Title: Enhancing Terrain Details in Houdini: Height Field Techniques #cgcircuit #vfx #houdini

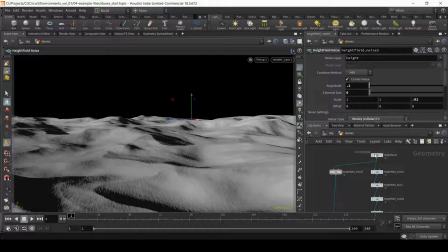518s
Now let's decrease again the resolution I really don't want to keep you waiting here of course we can go back to the final resolution before rendering and now let's change the overall direction of these grooves so I'm going to lay down a node
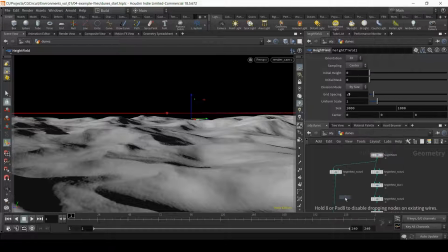537s
called height field transform I will connect it just below my height field noise and And let's call this noise Grooves. And what I'm going to do with the Height Field Transform is
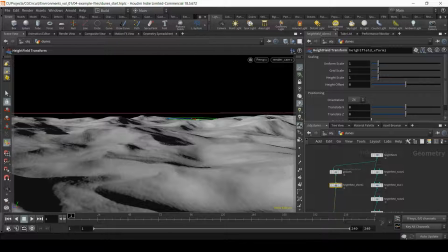555s
rotate this pattern on the Y axis. So let's try rotating by 30 degrees. And this is something that I'm liking much more.
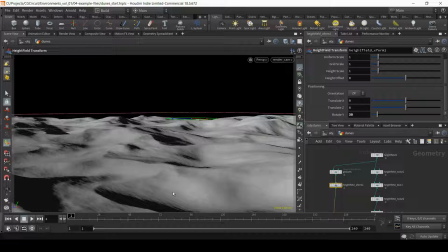569s
So now the pattern is crossing more or less diagonally to the camera, which I think looks much more pleasing. okay so now let's address the masking of this element so one thing I have
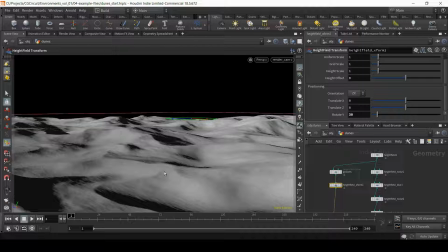584s
very clear in my mind is I want to retain these sharp ridges or sharp edges so I'm going to try to mask these elements so
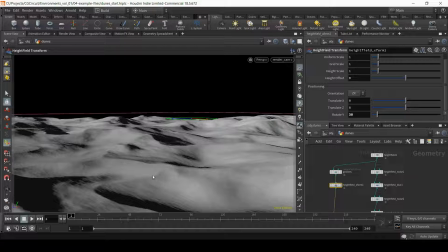597s
the grooves are not so destructive here and mainly to break the pattern overall. So let's go back to our first noise, this worldly pattern,
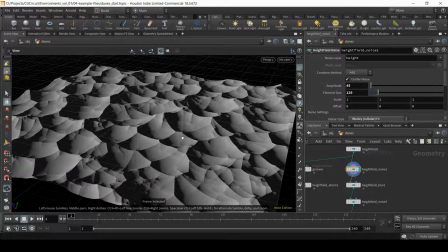611s
and what I'm going to do is take advantage of
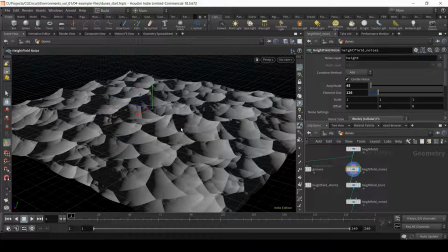617s
the detail that we have on this part of the terrain to mask certain areas.